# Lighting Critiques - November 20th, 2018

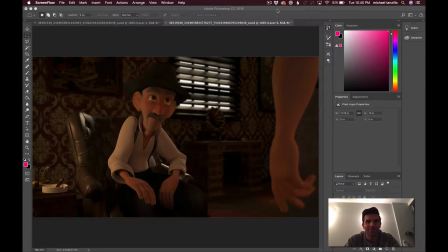(0:04)
Hey Louise, how you doing? This is Mike, and I am here to do a quick video critique for you to talk about this fantastic collaboration you're doing with the Annam School students. Overall, I like the direction of it. I like where you're going. I like the mood that you're looking to create here.
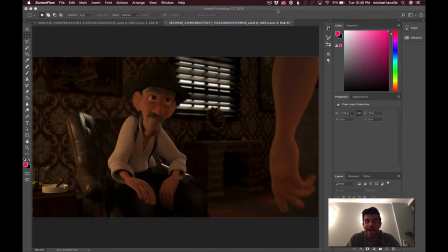(0:19)
I think there's a lot of opportunities for some really cool aesthetics, and I'm just going to talk to you about ways that you can go ahead and plus this image. Of course, always the first thing I'm going to say is I know you mentioned reference in your description there.
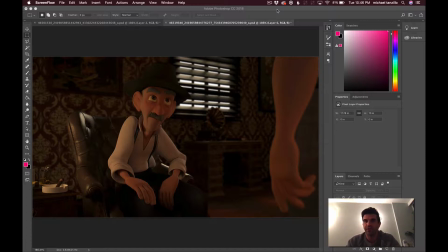(0:34)
It'd be really cool to see some reference, like you mentioned The Godfather. There's a lot of really cool reference in that. A lot of contrasty, super dark, super bright stuff in that. Definitely something if you, I mean, I know that's what the audio is, and if you want to go towards that way, it would be a very cool idea.
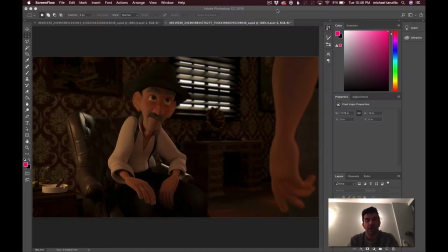(0:52)
So I would highly recommend that you post some of your reference images so we can kind of talk about that. But given what we have here, I just want to go through it a little bit and just give some opinions.
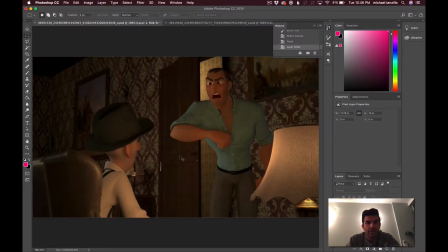(1:04)
So the first thing that I see, I've got both of them up here. The first thing that I want to mention is that
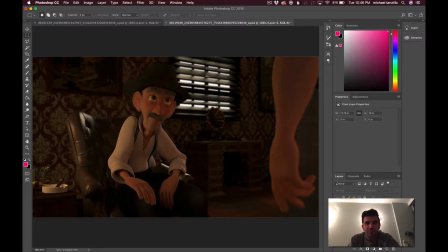(1:11)
the first thing that I'm seeing is that other than this bright window here, I'm not seeing a lot of bright values. And I can, let's go ahead and take a look at, that's not showing up.
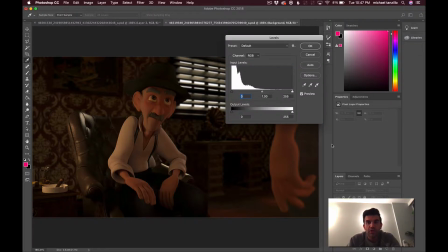(1:23)
There we go. Looking at the levels here.
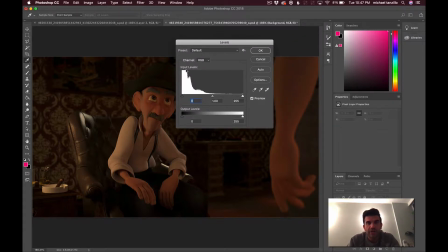(1:25)
And you can see there's a lot of value range on the super darks up into the midtones here, but we're missing a lot of values here on the upper end.
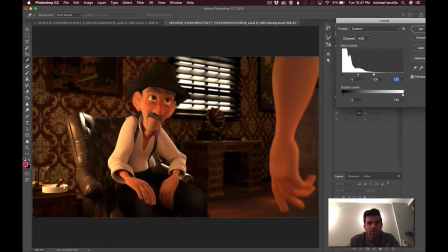(1:37)
So if you kind of pull it back, you can kind of see what I'm talking about here, where you know, there's just a lot more value range. So I would, and you know, like to just slide this over adds brightness uniformly to the overall image, and that's not exactly what we want.
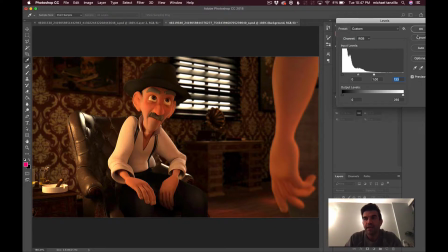(1:54)
We want it to be isolated to the areas that are our focus. And for us, looking at these two shots, this lamp,
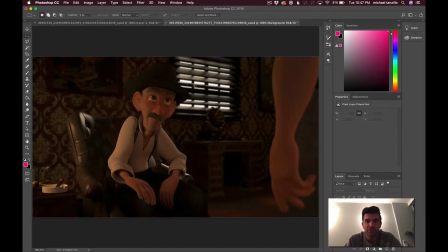(2:02)
there's going to be two main light sources that I want to focus on here: the lamp and the window. And I want them to be present throughout both shots. I want them to be felt throughout both shots. And I think that I'll start here.
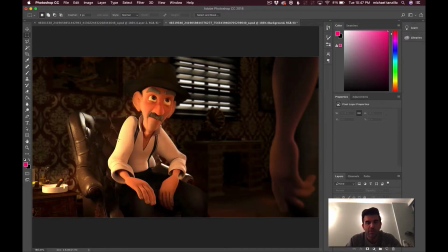(2:13)
The way that I want to do it here is I want to really kind of feel this lamp presence here. So I really want to feel it on his screen left side, right? I really want to feel like there's a bright light source there, and it's coming over that way.
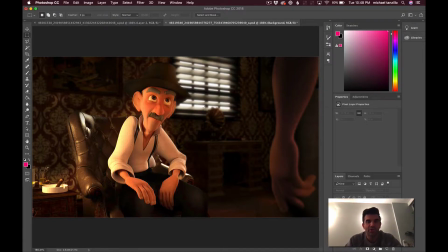(2:29)
Additionally, I want to push this window even further. I want to make it brighter. I want to make it glowier. You can put in some volumetric rays. It could be there's a lot of opportunity here where you can slice up some volumetric rays coming through those blinds and create some really cool aesthetics there.
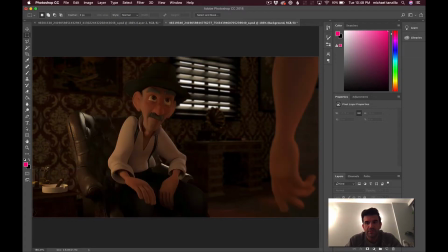(2:47)
I also let's see, in this one, I also created a little more shaping on his arm here. It's a little bit flat, so I'd like to see a little bit more rimming.
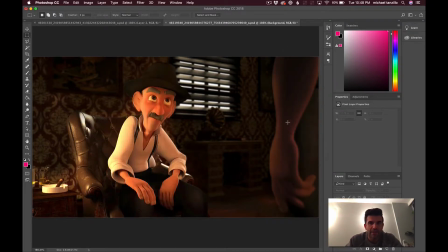(2:57)
You obviously get the warm side light on, the brighter light from this lamp here on this side. And then I would kind of tone down the back of him here. Just allow this to be a little bit of a dark shape. Anytime you have a character in the foreground, he's not going to be the focus of the shot.
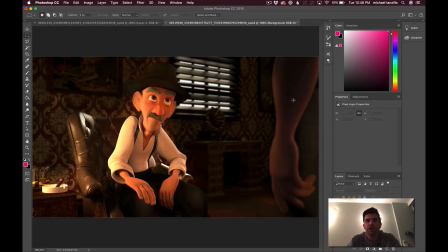(3:13)
It's going to be on this guy. So allow him to go a little bit darker, not that much darker than the last shot, but a little bit darker to allow him to be a framing element for this foreground character. So then we've got him looking up this way. We've got the light coming in from the side.
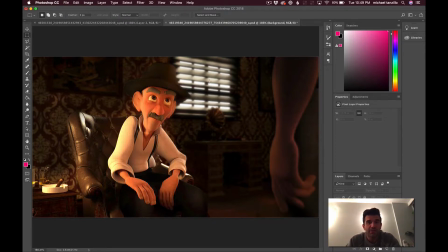(3:30)
Some other things to consider with this one, I would definitely, with the light kind of coming in here and possible volumetric lights, I would also just have a little bit of influence on the side of him, as we're seeing here, just like a little bit down the side. You're already getting some of this bright influence here on the chair. It would just be nice to see it on him a little bit more.
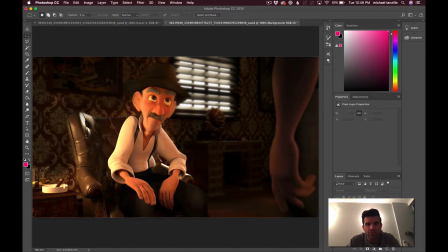(3:49)
I mean, I guess I can see it here on like this very tight rim, but I would just like to wrap around his arm just a touch more. Additionally, I would like to see it up around his hat, and overall, I want to get this hat to separate off from the background a little bit. It might be some rim, it might be changing up the color of the hat or changing up the color of the wall back behind him.
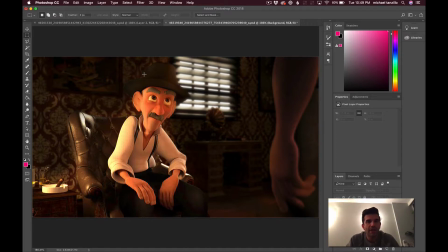(4:09)
I would focus more on getting more shaping on the screen left side and a little more rim on the screen right side. So just some more, just some more, key light stuff on this side, and then just a little bit of rim around this edge here.
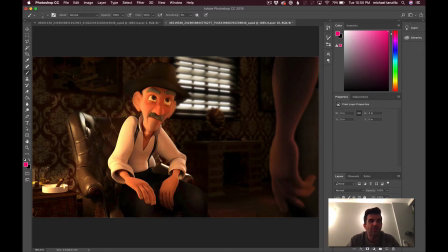(4:29)
That's how I would do that. And then, additionally, it would be nice to get some volumetric light from this screen left side here, just like to kind of feel a little bit of the glow of the lamp coming in. It doesn't have to be too strong, because again, even if you're having some volumetric here, you don't want just be overpowered with foggy volumetric stuff,
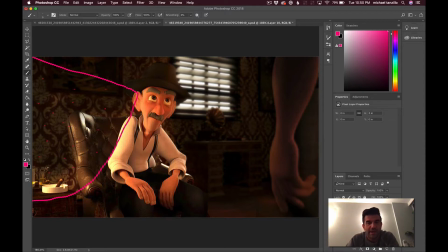(4:49)
but it'd be kind of cool to get this lamp in there and then just add some little dust particulates, because this feels like an old dusty antique room a little bit. So that's where I would go with this one. And again, we can look at the befores and after here. So you can see just a lot more attention on the character, some more glowiness from the background.
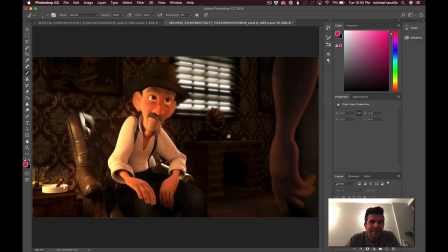(5:07)
I would probably even, I might darken this overall value just a touch. Again, like it depends on how much contrast you want to go with. But again, that would be something I would look for a reference on so that you can have a lot of options to play with.
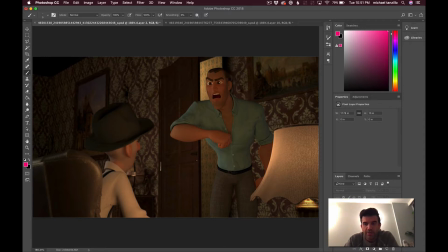(5:22)
So now we got this shot. And again, we're going to do similar things because we want the look to maintain some consistency throughout it. So again, we're going to, let me just step through a couple things here. Because again, we got the same issue as the last time,
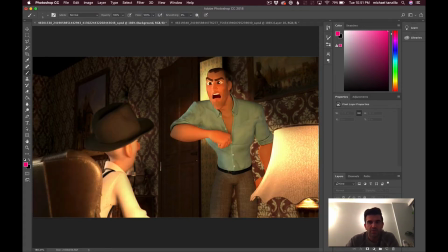(5:42)
just a lot of darker values, nothing too much in the highs. So we want to create some more light here in the foreground area. Again, you just want to be having the light kind of getting up on this character. And we want to create more shaping than what we're seeing here. And also, a big thing is, let's see, where did I draw
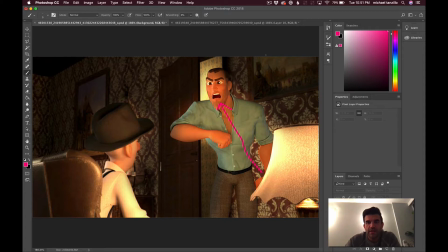(6:01)
that? There we go. This light from the lamp is coming up underneath him, so you can kind of create some under lighting on the character and create some emotion on him that way, which I think would be pretty cool. Additionally, you can glow out this lamp here.
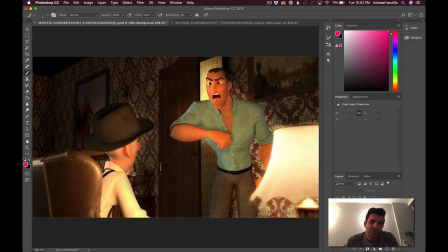(6:17)
I think that would be really nice to kind of bloom it a little bit. Like, you don't want it to be super, like you want there to be shaping in there. You don't want it to be too super bright and distract the attention too much down to that side, but you definitely want it to feel like there's a bright light bulb illuminating from underneath that light source,
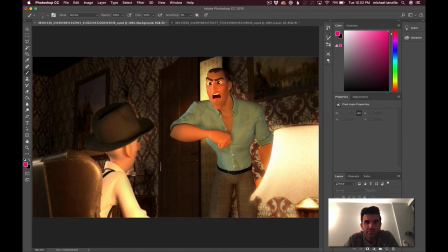(6:34)
from underneath that lampshade, I should say. So again, we got the underlight on him there. Again, we still want to fill this window light coming in from the left side. You want to get a little bit of that rim on his hat there, and a little bit down his back. You already see it on the back of the chair, but it'd be good to replicate that again.
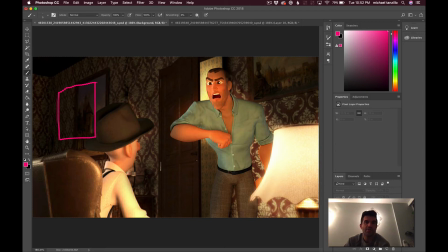(6:52)
Additionally, with that window, maybe we see some effects from it on the wall across the other side, depending on how high the sun is out there. That might be a little high, but just like maybe down a little bit to get a feeling for that.
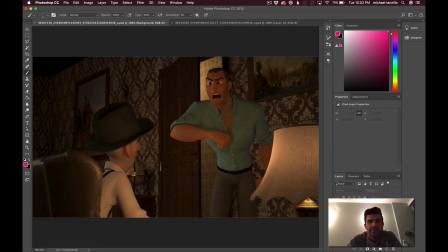(7:04)
And then finally, just again, looking at the befores and after.
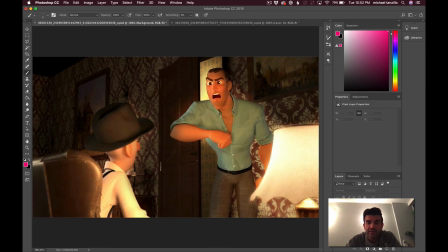(7:10)
So those would be my tips just to get, just to keep moving along and get things going a little bit. If you have any questions, let me know. Post them in the comments below. But like I said, with your next iteration, with your next lighting update, let's see some reference so we can build on that. But keep going, keep lighting, and yeah, happy lighting.